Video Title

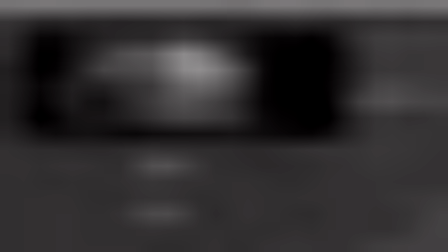0:01 And now let's kind of select this general area that we want to slightly spare from the fog. Something like this. And
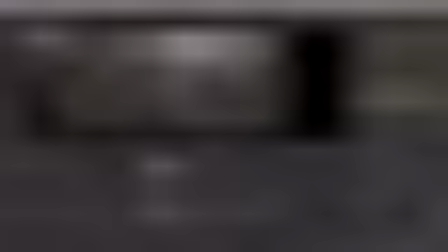0:16 repeat it here. Okay, so it's a bit sharp, so let's just create a blur. And let's blur it by a bunch. 100, 2, 3, maybe 400.
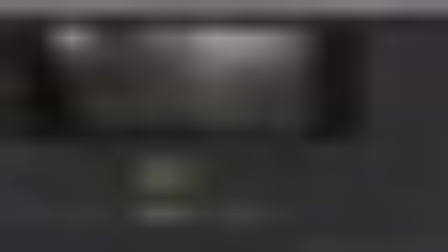0:33 And so now we have this slightly emptier patch here. I think perhaps a little bit much. Perhaps let's reduce this. Okay, so we're just getting a little bit of detail where we kind of want to attract some attention.
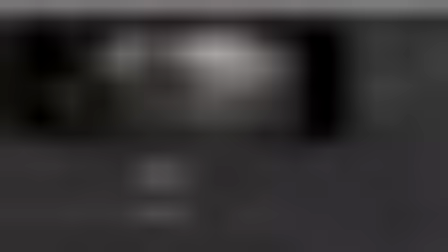0:51 And it shouldn't stand out too much, but it's a little bit of a cheat. What else? I think maybe this area stands out a little bit much. I think we could add some really light fog here. Let's create another... great. Okay. Great, and let's get rid of some of the foreground.
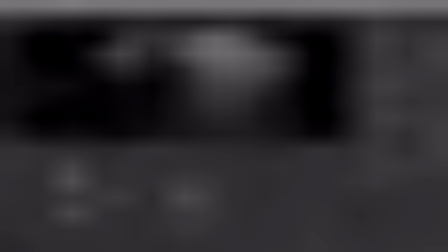1:21 I think I want to maybe increase the gain a bunch and decrease
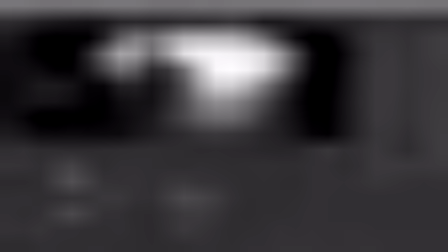1:31 this a bit, because I want to create some fog here,
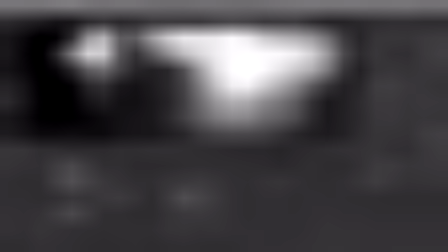1:34 and I'll just manually rotate the shape because it's a simple enough camera move that I can do that and animate the shape.
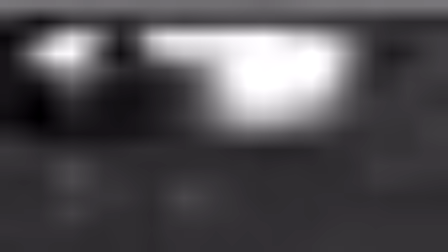1:40 So we'll kind of replicate what we were doing in Photoshop with having little bits of depth pass scattered about just to add a little bit more feeling to the fog,
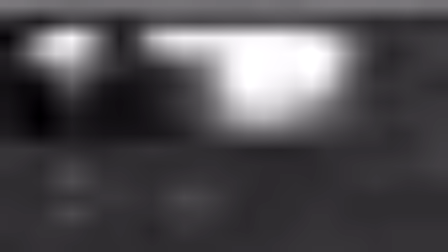1:50 just sort of, and being able to art direct exactly where we want it. And we're kind of doing the same thing here, so I want it to sort of start appearing here and in the gap between these two sort of structures, I guess. So let's create a roto
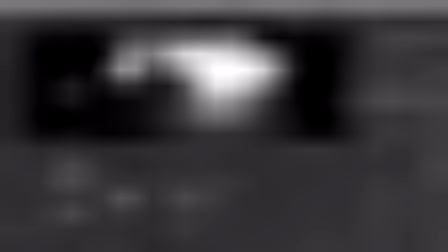2:09 and roughly paint in this sort of area where I want to see some extra fog. And let's set this to RGBA, and
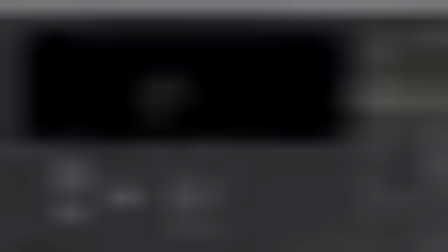2:26 let's invert this. And can we feather this, or is it better to do it this way? Looks about the same. Let's feather this a little bit.
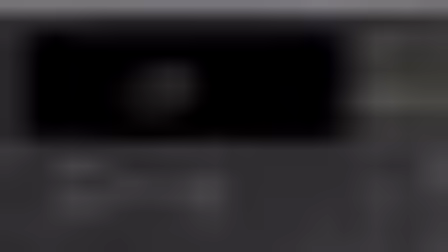2:40 And okay, let's have a look at merging it back in as another screen layer, seeing how that looks.
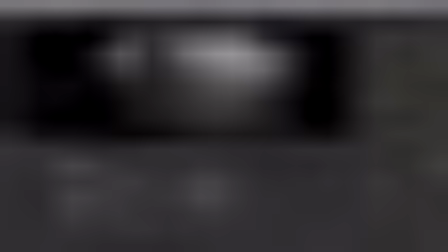2:49 Okay, so that's quite a bit too much, I think. Doesn't look very good. First of all, we're kind of getting these, I guess, extra areas behind this building that we don't want to be illuminated that much.
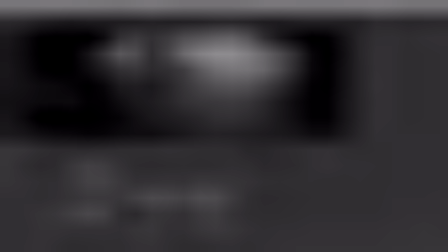3:05 So let's just create another keyer and plug it into our depth.
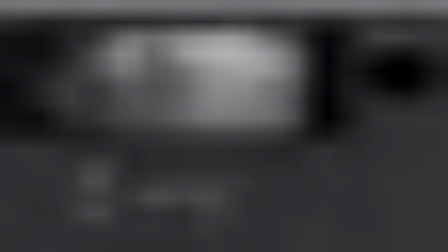3:14 And let's just
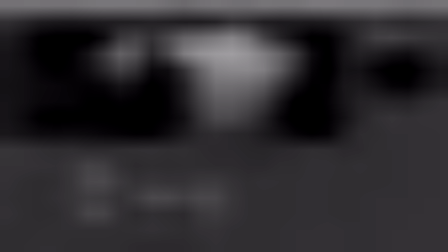3:18 key out in the alpha
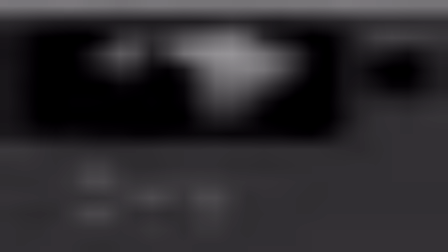3:23 the areas that we kind of want to lose.
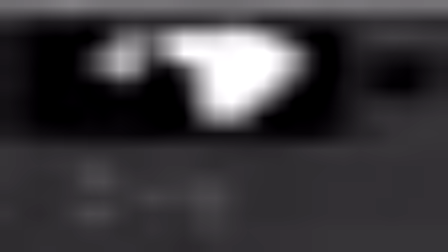3:28 So I think we want to create a nice black outline for this structure and
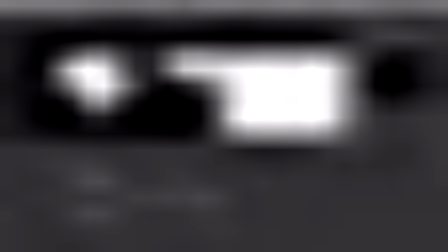3:38 just have something that we can use to cut out this fog behind the building.
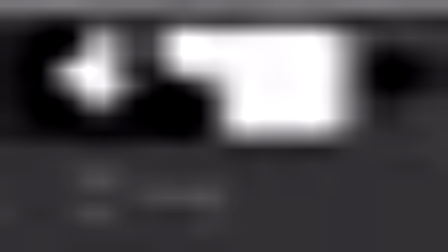3:47 So if we just take this and invert the alpha
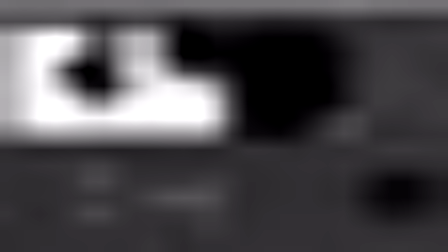3:56 and create a mask.